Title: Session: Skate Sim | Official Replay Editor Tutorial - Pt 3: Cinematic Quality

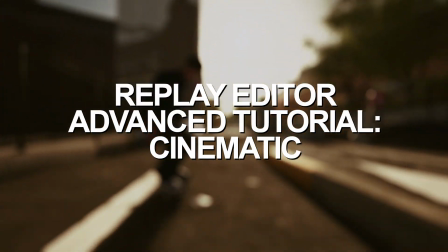0:06 Welcome to part 3 of our official replay editor tutorial.
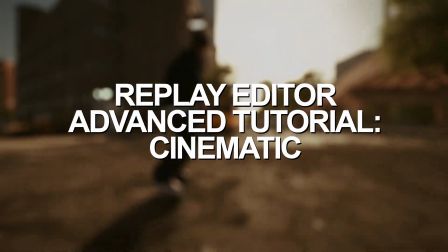0:10 I'm going to assume you've already watched part 1 of this series, and if you haven't, you should go check that out, as you're going to need to know the basic functions of the editor first.
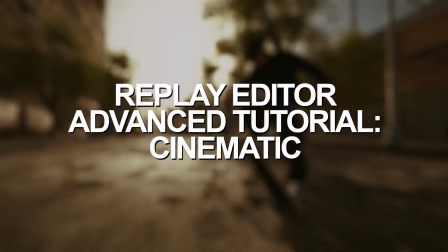0:18 Today, I'm going to help you make your clips look more cinematic. Players see our posts on social media and often ask why their game doesn't look like that.
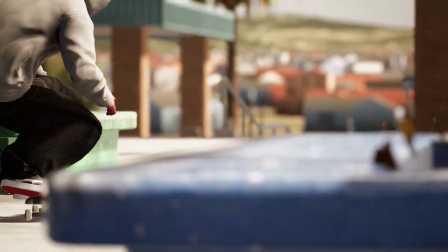0:26 Some ask if the footage was modded on PC, but in actuality, you can make your footage look like we advertise it too, no matter what platform you're on.
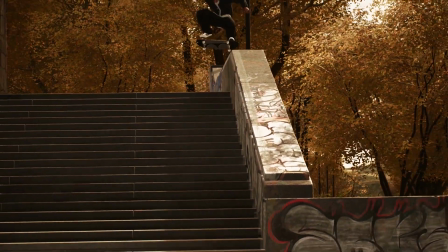0:35 All you need are a few quick tips, so let me start you off with this raw clip.
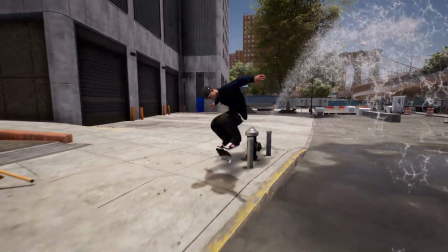0:40 After landing this trick, I set the clip's end brackets like you saw in part 1.
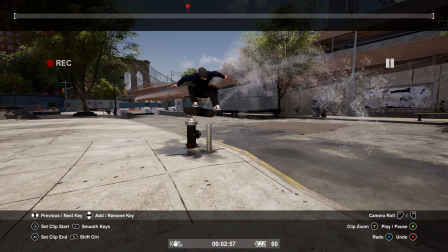0:45 Then I scroll somewhere to the middle of the trick and I set down a field of view key and I lower it to around 20.
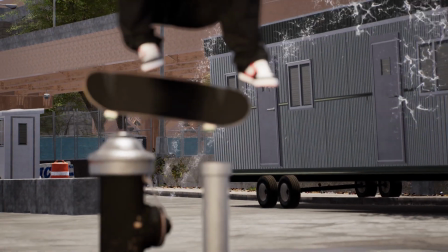0:51 You can adjust any setting you see today as you wish. These are just a few tips to help you get started.
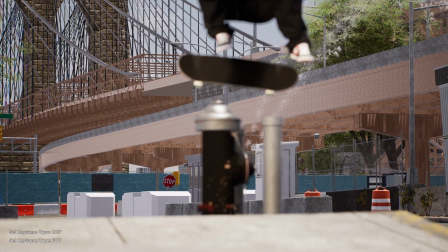0:56 Next, I frame the trick and I set a camera key. Once that position is settled, you can place a depth of field key and pull the focus up on your subject.
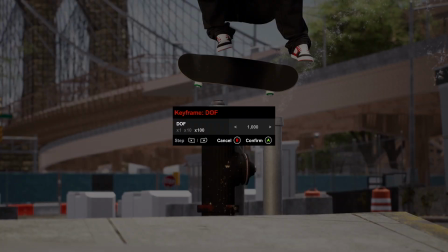1:05 I find using spots that have many layers of depth behind them, like this shot, add more texture to your frame, and texture is the driving element to every cinematic clip.
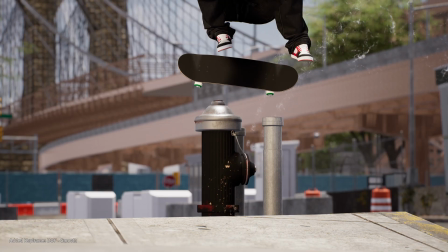1:14 Next, we'll add texture to the board itself.
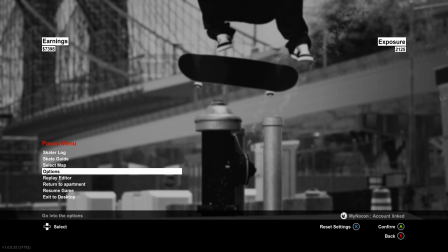1:17 Go in the pause menu, hit back once, go to options, then gameplay, then wear and tear, and turn it on for your board.
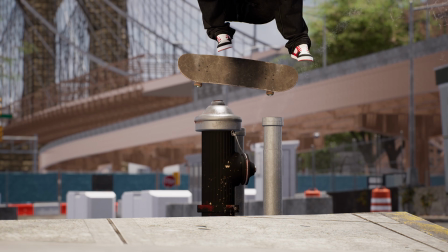1:24 And the next layer of texture will come from the lighting. The default time of day and sun angle overhead could wash out a lot of shadows and often give objects a flat look.
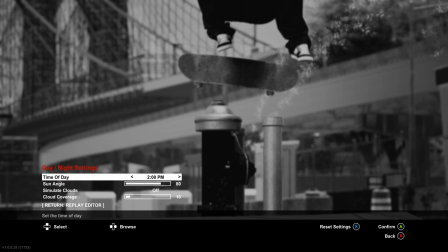1:34 In the pause menu, we can change this. Go in your day and night settings to change the time of day to something with a low sun. Then change the sun angle to place it somewhere behind the skater.
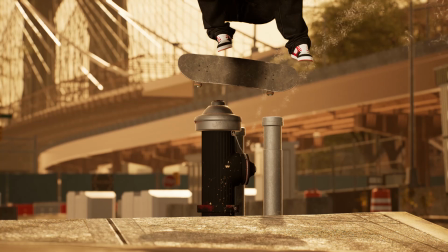1:44 If you anticipate the skater getting hard to see with the sun directly behind them, you should place a construction light on the spot beforehand.
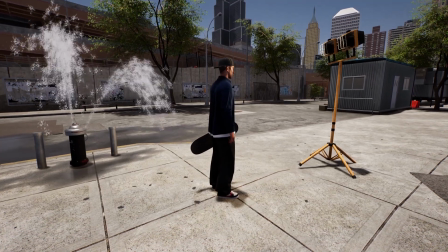1:52 You can grab those from any of the in-game skate shops and place them with the object dropper.
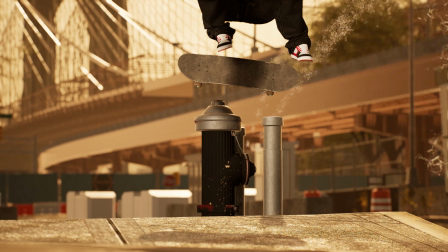1:57 After that, our last layer of texture comes from the camera filter. In the pause menu, select the camera settings and choose a camera filter here.
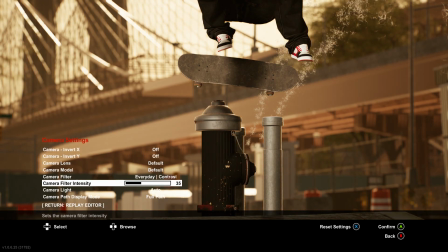2:05 Then you can change the intensity right below. I'm turning this one to around 80.
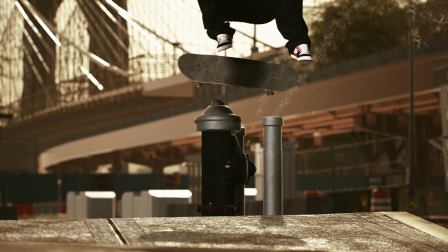2:10 Just like that, your original shot with 3 keys, board wear, some lighting change, and a camera filter looks like this.
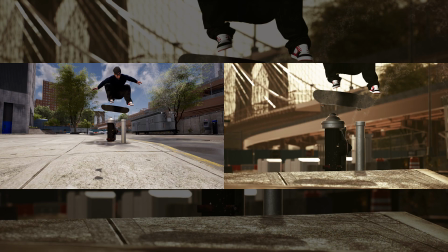2:17 Again, everything seen here was just an idea for you to start from, but feel free to bring your own style.
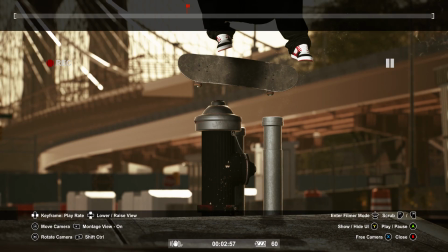2:22 As a bonus tip, I'll show you how to throw on some ramp slow-mo. At the start and end of this trick, I'm placing a smooth play rate key at 1.
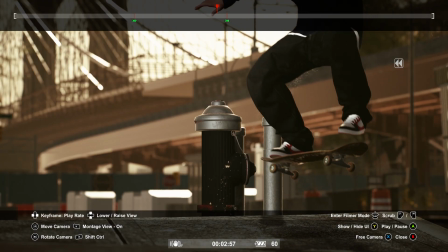2:30 That represents 100% speed. Then at the peak of my trick, I'm placing one at 0.3.
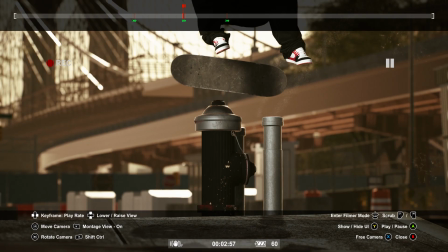2:37 Now when I play it through, it'll smoothly slow down to a third of the speed right at the apex before speeding back up to 100 right at the land.
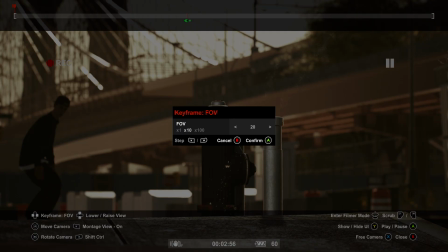2:45 Now I'm just doing what I showed you in part 1, placing keys so the footage plays how I want.
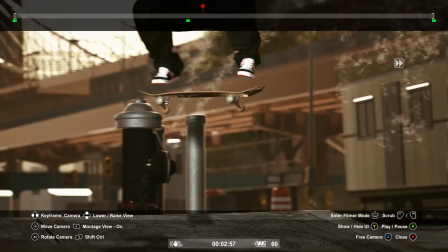2:50 Personally, I like lowering the field of view at the start and the end of my clip, then raising it back up to 20 in the middle to give the camera more action.
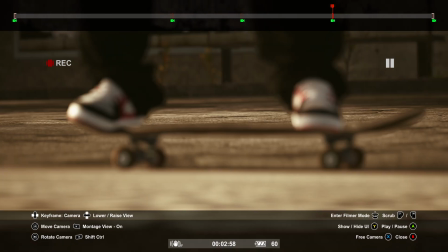2:59 Then I'll go through the key moments of the clip and place a smooth camera key to keep the board in the shot.
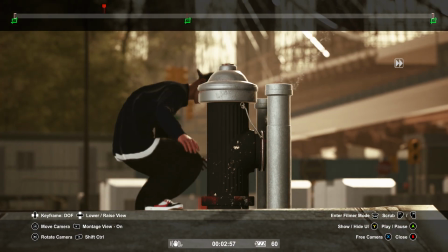3:04 After that, I can go through and readjust the focus at any point with the DOF keys, keep it on my subject.
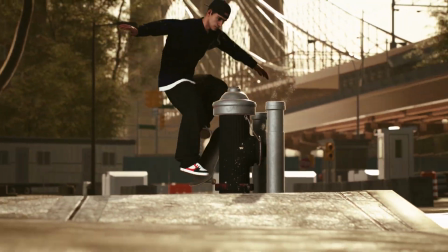3:10 Try recreating this clip for practice, then hit the maps with your own style. Make sure to tag us on your videos at Session Game on all social media platforms.
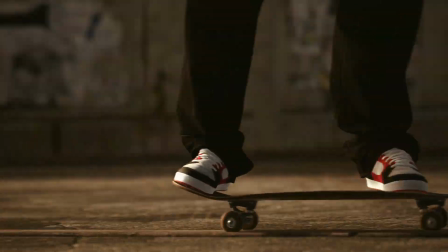3:18 Let's see what you could do.